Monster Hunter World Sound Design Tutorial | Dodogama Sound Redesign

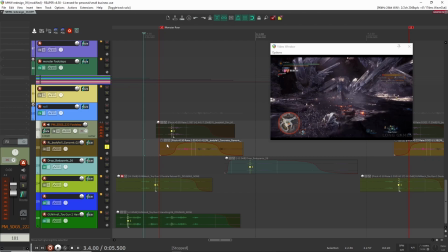2491s
Here's another body fall, and together. I really, I tried to like make them distance them out a bit so they had kind of this rhythm, so that it's not all like an impact sound. It was so you can feels like the character is actually rolling, right? And then after that, I had this sound here.
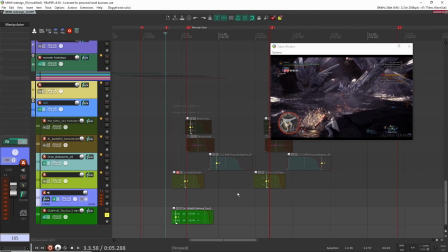2510s
So these sounds actually used for each roll here.
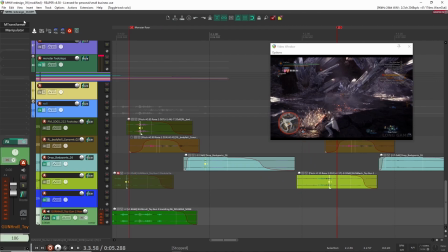2516s
And what this is some mechanical sounds from a toy gun that I had again. And what I did is I did some M transformer. I did some frequency shifting down and manipulator again, pitch shifting this down.
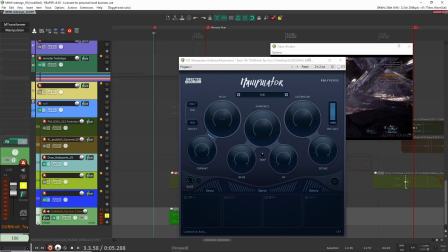2526s
Yeah, so I'm pitch shifting this down, or the format down over time.
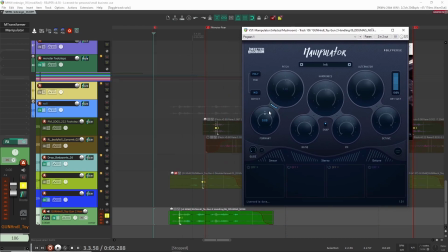2531s
So I'm automating this.
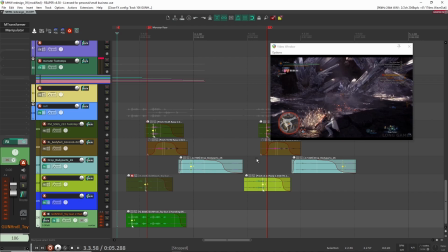2535s
And the reason for that is because it was more to get like these like clicking sounds or from like the player's sword. So I wanted to have some sort of sounds for the sword, not just for the player turning and rolling, but also the sword.
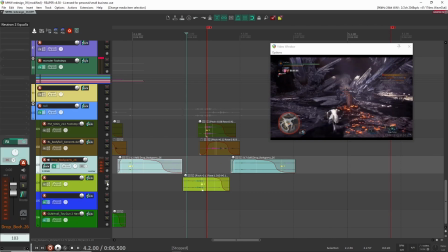2548s
So that's what this is doing there. I had another one like here.
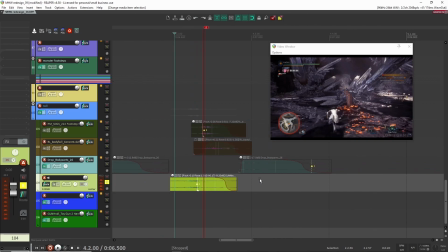2553s
Again, this is just some mechanical sounds, reload sounds from my weapon pack, my sci-fi weapon pack that I recently created.
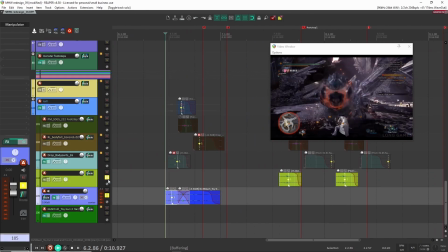2560s
So yeah, and I had, again, another one here. And another one here.
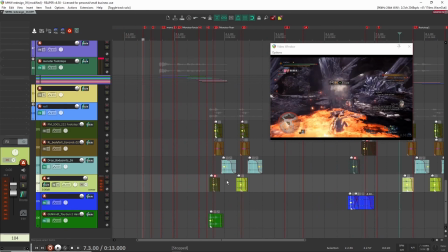2568s
Right, so these were meant to be more for like the sword and her armor and stuff like that.
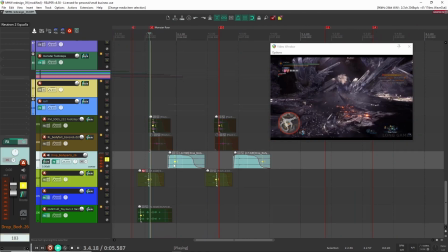2573s
So that's what those are doing there. After that, I had another one here. This one is like very subtle. So if I play it all together now.
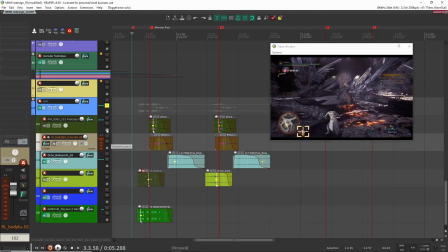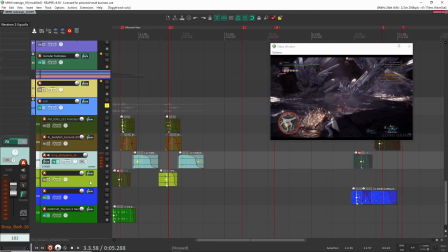2589s
Right, that's what we have here. And I don't know if there's much processing going on in here other than that.
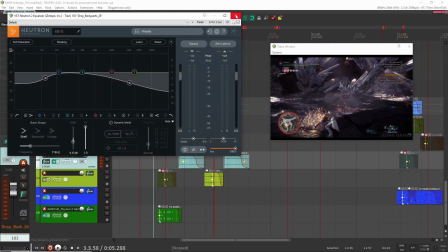2595s
I have a bit of EQ here just to shape the sound. It's very, very subtle.
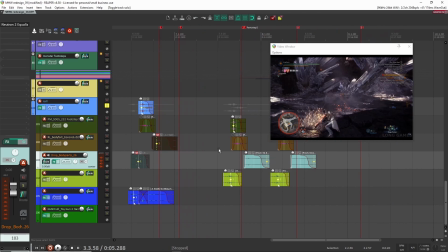2602s
I don't even know if it's necessary to be in there, but it's in there. Right, same thing here.
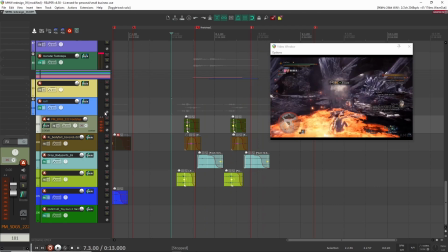2610s
Right, so I was really going for some sort of like rhythmic roll. Like I wanted the sounds to be rhythmic, so it felt like a roll and not just like somebody falling flat on the ground or something like that. So that's why they're kind of rhythmic, and you get these clicky sounds for the weapons and the armor.
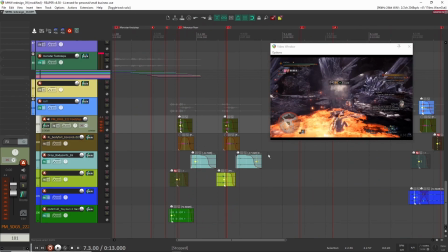2624s
So again, probably not the best. I'm sure other people could do a lot better, but that is what I had on here.
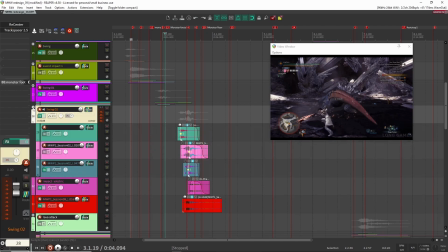2631s
All right, so I think that's it. I think I had actually one more sound here that I could go over, and this was a character sound that I think I skipped over here.
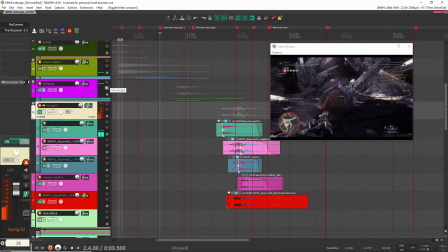2640s
So one of them is these swing sounds here. So for this big character swing sound,
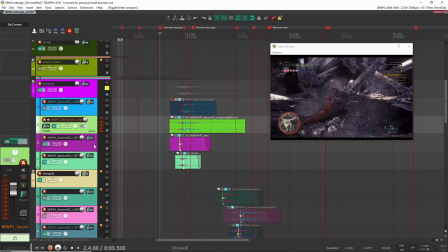2647s
these are just different sounds, swing sounds that I had recorded, layered, and then I just pitched them down, and then I kind of dropped them in here. So you have this first one here. And again, here I'm just using recenter.
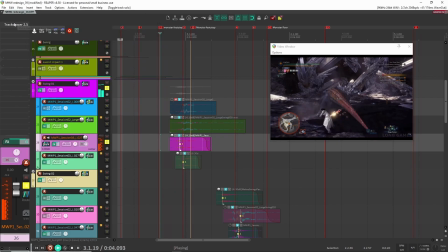2660s
And then here, another one. And here, another one.
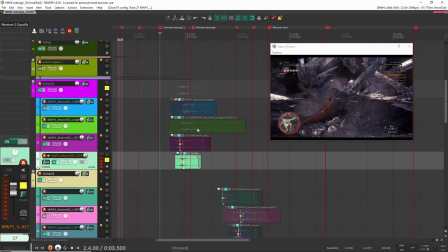2666s
And I'm probably cutting out some of the lows because I don't need it because the other twos are covering that frequency part of the frequency spectrum.
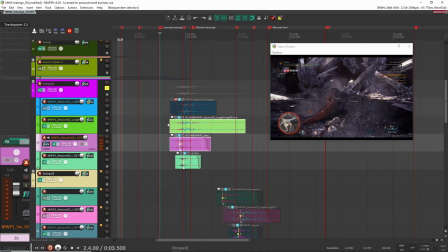2673s
Here, track spacer, just to get rid of some frequency masking happening between these two sounds because they're more on the bassy side.
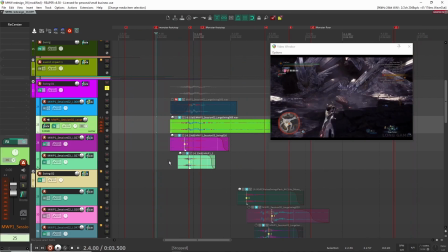2680s
So all together. And you can see here, I'm trying to not have them so on top of each other.
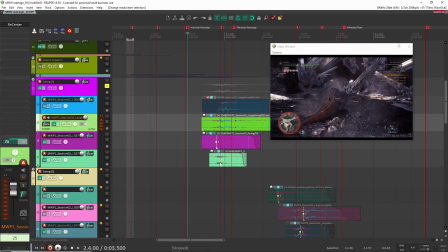2686s
I want to space them out a little bit so that they don't sound so mechanical.
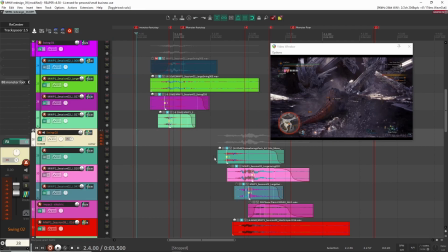2693s
Right, so that is the swing sound there. Here I had another swing sound, which is probably similar.
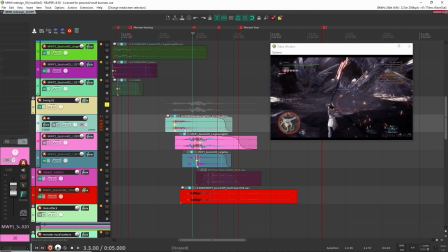2702s
Again, they're kind of spaced out a little bit. You have this first one, then this one, then this one. Right, and different frequencies. So I'm starting up high, mid, low, and they're kind of falling in that order.
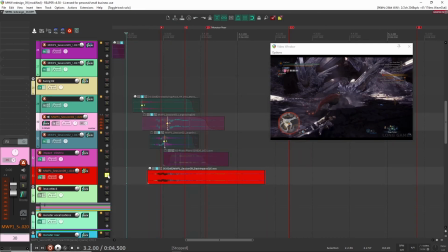2725s
Right, once I had that, then it was just a matter of making the impact. And the impact, again, you'll notice I have this, which one here? This one.